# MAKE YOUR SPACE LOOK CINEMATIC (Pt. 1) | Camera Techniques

Hey, what's up guys? Have you ever walked into a completely new environment and had your head filled with a bunch of ideas that you could film? Over time, that feeling might fade once you get used to that space, especially if that space is your home. With the current limitations we filmmakers have on where we can shoot, how can you take advantage of the space where you've been, hopefully, spending most of your time? Over the next 3 videos, we're hoping to reignite that creative spark and open up your mind to some new ideas that can make your living space cinematic. In this video, we're gonna be focusing on just using your camera and take shots that would otherwise be boring and make them more interesting.
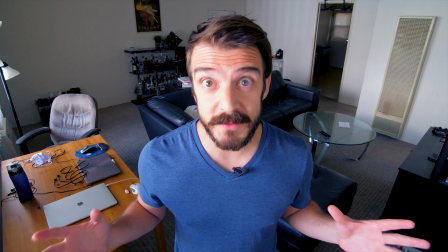(0:37)
Using a wide lens with a large field of view can make spaces look larger.
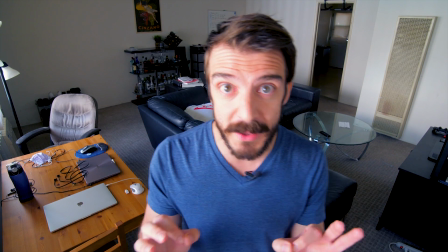(0:41)
My space isn't very large, but I'm able to make it look bigger by filling more into the frame with something like this 14mm I have on right now.
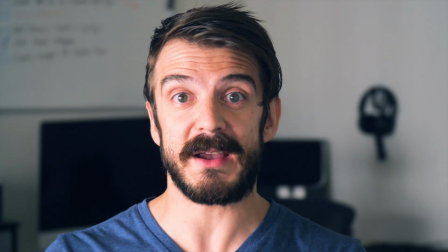(0:49)
Likewise, I can make a space look smaller by zooming into something like 105mm.
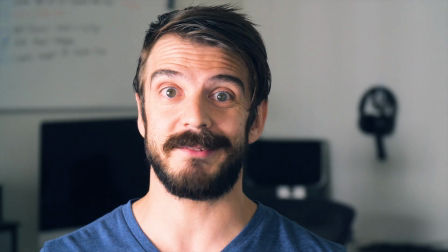(0:54)
Also, the longer your focal length is, the blurrier your background will be. Okay, so what's the point of all this and how can it make your living space more cinematic? Well, check this out. Every lens has a look and every lens has a use. It's important to know when to use which lens to convey the feeling you're trying to get out of your film.
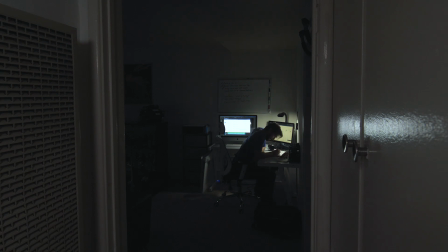(1:10)
Let's use this shot of me sitting at my desk. On this 14mm lens, it seems, well, a little boring. This isn't the environment where I personally would use a wide lens.
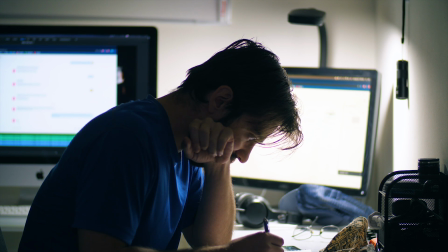(1:20)
Now, if we switch to something tighter like an 85mm, we can start to develop a better connection with this character, like we're peering into his life. But hold on, just because the wide shot didn't look good as it was, we can still use it.
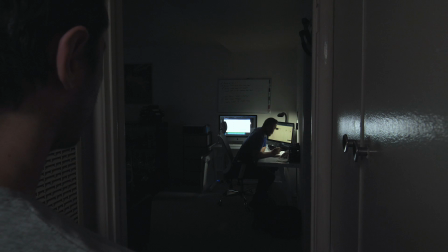You see that? Just by adding a character into the foreground, we gave the shot more depth and made it look more cinematic.
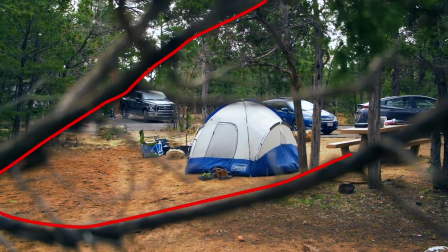(1:45)
Natural frames are shots like looking at a tent through some tree branches or a hole in the middle of a bunch of palm trees.
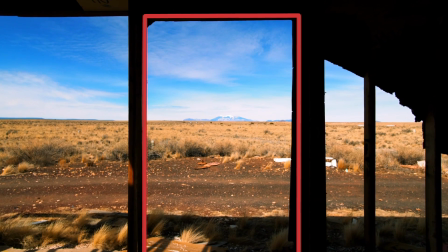(1:50)
They are untouched areas that draw your eye to something. And you already have plenty of those around your place.
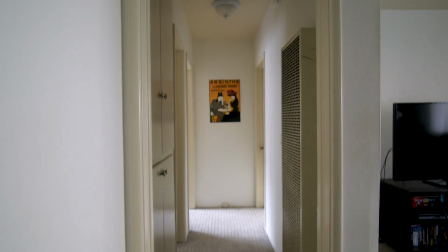(1:56)
Door frames. You can use door frames to help draw the eye towards a subject, whether it's in the center of the frame or off to the side. That framing helps guide eyes to where you want them to look. Other natural frames you might have around your place are your TV screen or your computer screen.
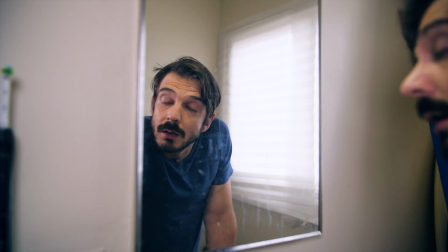(2:11)
You can also play around with mirrors. Try using the mirror in your bathroom, or if you have a car, try using the side view mirrors or the rear view mirrors. You can also use your own frames. Any kind of border that draws the eye where you want it to is a frame.
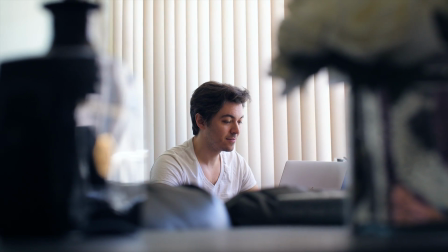(2:23)
So you can get fancy with it. Use houseplants, use decorative pieces, anything you can to help point the eyes where you want them to. Conceal and reveal is a really cool way to keep a character mysterious throughout a scene or slowly introduce them into your story. You can achieve this effect by using objects, camera angles, and lighting. Since this video is about camera angles, we're gonna focus on that.
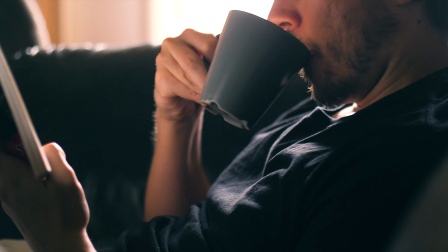(2:44)
The simplest way to achieve this effect is to have your character's eyes just off screen or have them turned away from the camera.
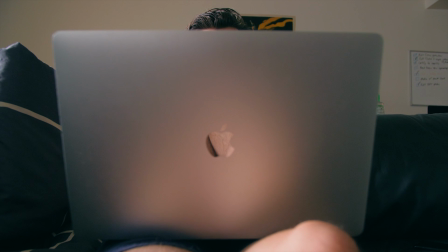(2:50)
Another simple way to conceal someone in your space could be having them type on a laptop at a low angle.
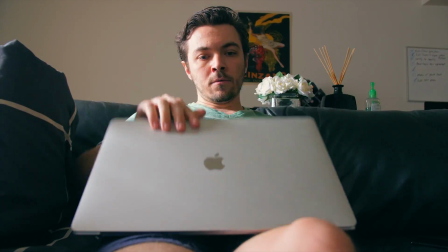(2:55)
Then, once it's time to reveal them, you can have them shut the laptop and introduce them into your story. Another cool way to achieve this effect is by using objects like a door or a cupboard. In fact, I actually used this technique while filming a short film a couple of years ago in this very apartment,
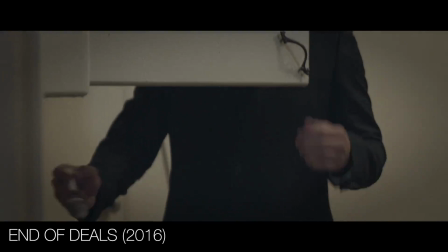(3:09)
where the camera pans up to introduce a mysterious character before finally showing his face when he closes the cupboard.
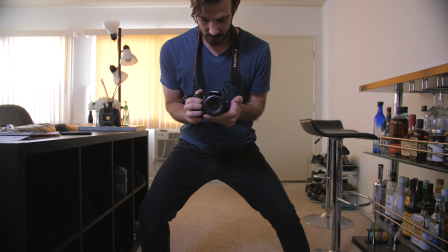(3:18)
Everyone's doing it now. Keep your camera close, loosen your knees, and shift your weight from one side to another.
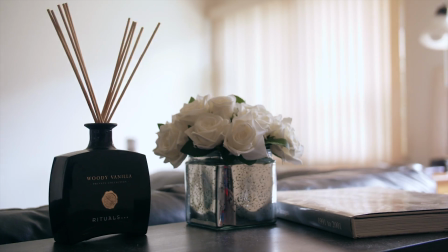(3:24)
Boom, slider shot. If you're looking to get a more cinematic feel to your space, this is a simple way to do it. Adding movement to your shots adds a ton of dimension and can really help make your shots look way more interesting,
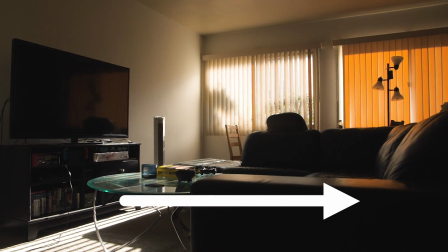(3:35)
whether it's slowly moving from one side to another or slowly crawling through the space.
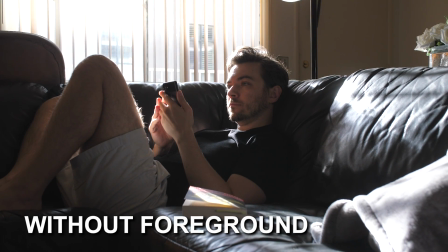(3:39)
Bringing foreground elements into the shot really helps push the effect. If you don't have any depth in your shot, it's gonna be a little difficult to see the movement. There are tons of ways you can use this technique, so play around with them and see what you come up with. You remember that scene from Stranger Than Fiction when Will Ferrell is brushing his teeth and you see from inside his mouth? You know, this one. As gross as it is, how cool of a shot can you get?